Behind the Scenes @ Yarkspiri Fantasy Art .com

Hello everybody, this is Yasmin from Yarkspiri fantasyart.com, and today I'm just going to show you a little behind the scenes view of how I actually put together the video tutorials that you see on my channel. As you may have noticed, I do have a couple of different playlists from which you guys can navigate through. I have my main illustration playlist, which is every week I upload a new video for that, and it's my illustration process. That's merged essentially with my anatomy studies videos as well, so I tend to alternate between those two. And then every week I also post a Photoshop tutorial where I actually cover the basics on how to actually use Photoshop to create these different illustrations. So in this video I'm actually going to show you how I go about editing these videos and what's involved in doing so. Because as you may have guessed, it does take me a while to do these videos. The average running time for just the editing portion is 2 hours, but once you add in the 6 to 7 hours it takes for the illustration or the recording of the footage along with the rendering time, which normally takes about 3 or 4 hours, it adds up to quite a bit of a day's work. So we're just going to start. I'm just going to switch to my computer right now so you can actually see how I actually go about creating these video tutorials.
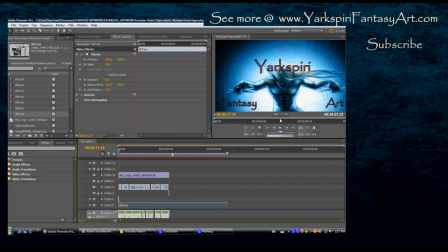So as you guys can see, this is some of the video editing that actually goes into producing one of these finished pieces. Now, this is the original footage where I've added some modifications,
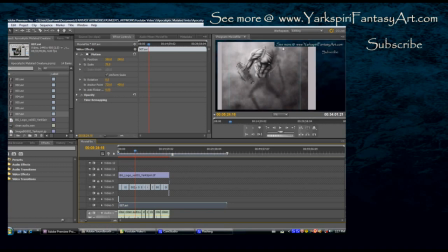and this actually creates that banner essentially that you see around the piece so that it covers the more distracting areas. Because I find that the menus do tend to be too distracting, especially if different windows start to pop up, if I'm changing between my brushes or adding modifiers. So for this reason I actually cover those up, and all those will be discussed in video tutorials related to Photoshop later on. But for the purposes of the illustration, to keep from distracting from those,
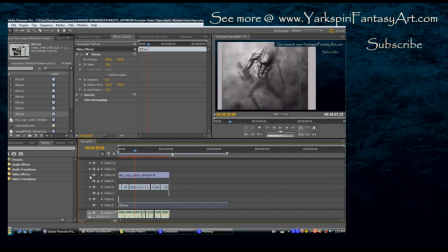I do cover those up so you can't see them essentially. Now I'm just going to turn that layer off and turn this layer off too.
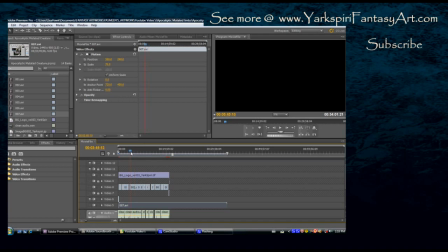So essentially now all you'll see is my raw footage. This is the footage before it gets modified.
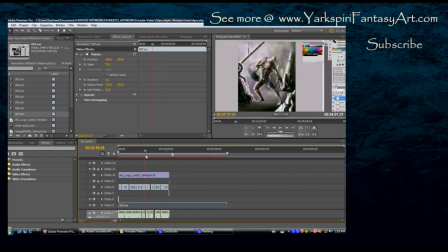It is extensively longer than what you see as a final product. Right now this is over 30 minutes long. It's actually 33 minutes in length. But what I do is I have to actually speed up this video normally to a minimum of 15,000%,
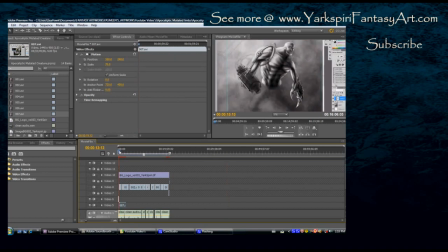and it's just gone from 33 minutes to 2 minutes in length. So that is obviously a very significant difference,
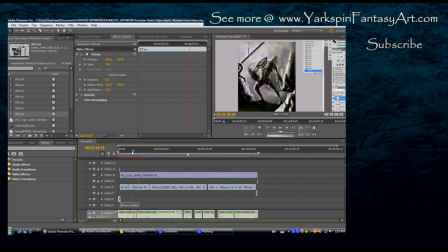and it is necessary in order to keep these videos within a reasonable time length. Otherwise people just get too distracted. Another thing I do is I go in and I remove any of these pop-ups that might appear. I do miss a couple, but I do try to get the majority of them.
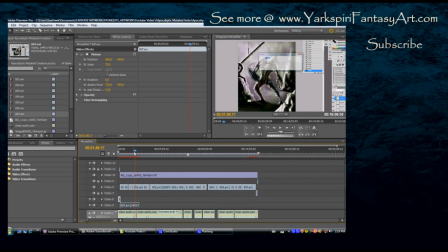Some of these only appear for one frame, so they are harder to catch, especially when I'm scrolling through this. So I do try to get as many of these as possible, just to make it easier for you guys to view.
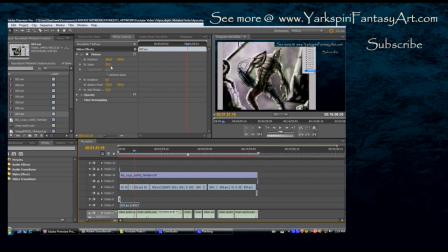I also, like I said, I changed the scale to about 70%. This allows you guys to see as much as possible. Otherwise, you guys lose too much. Now, I do record the audio separately, so I use Adobe Premiere to do my main video editing.
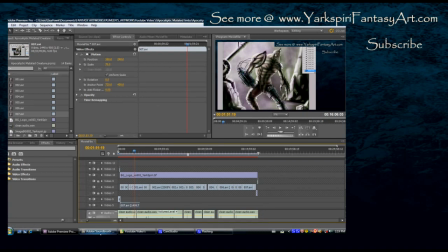However, for the sound editing and recording, as I'm doing right now, I'm actually using Adobe Sound Booth.
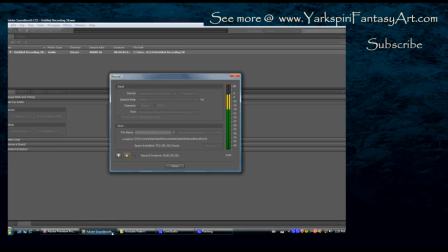And because I got the whole software package, I'm able to obviously use all these softwares at the same time.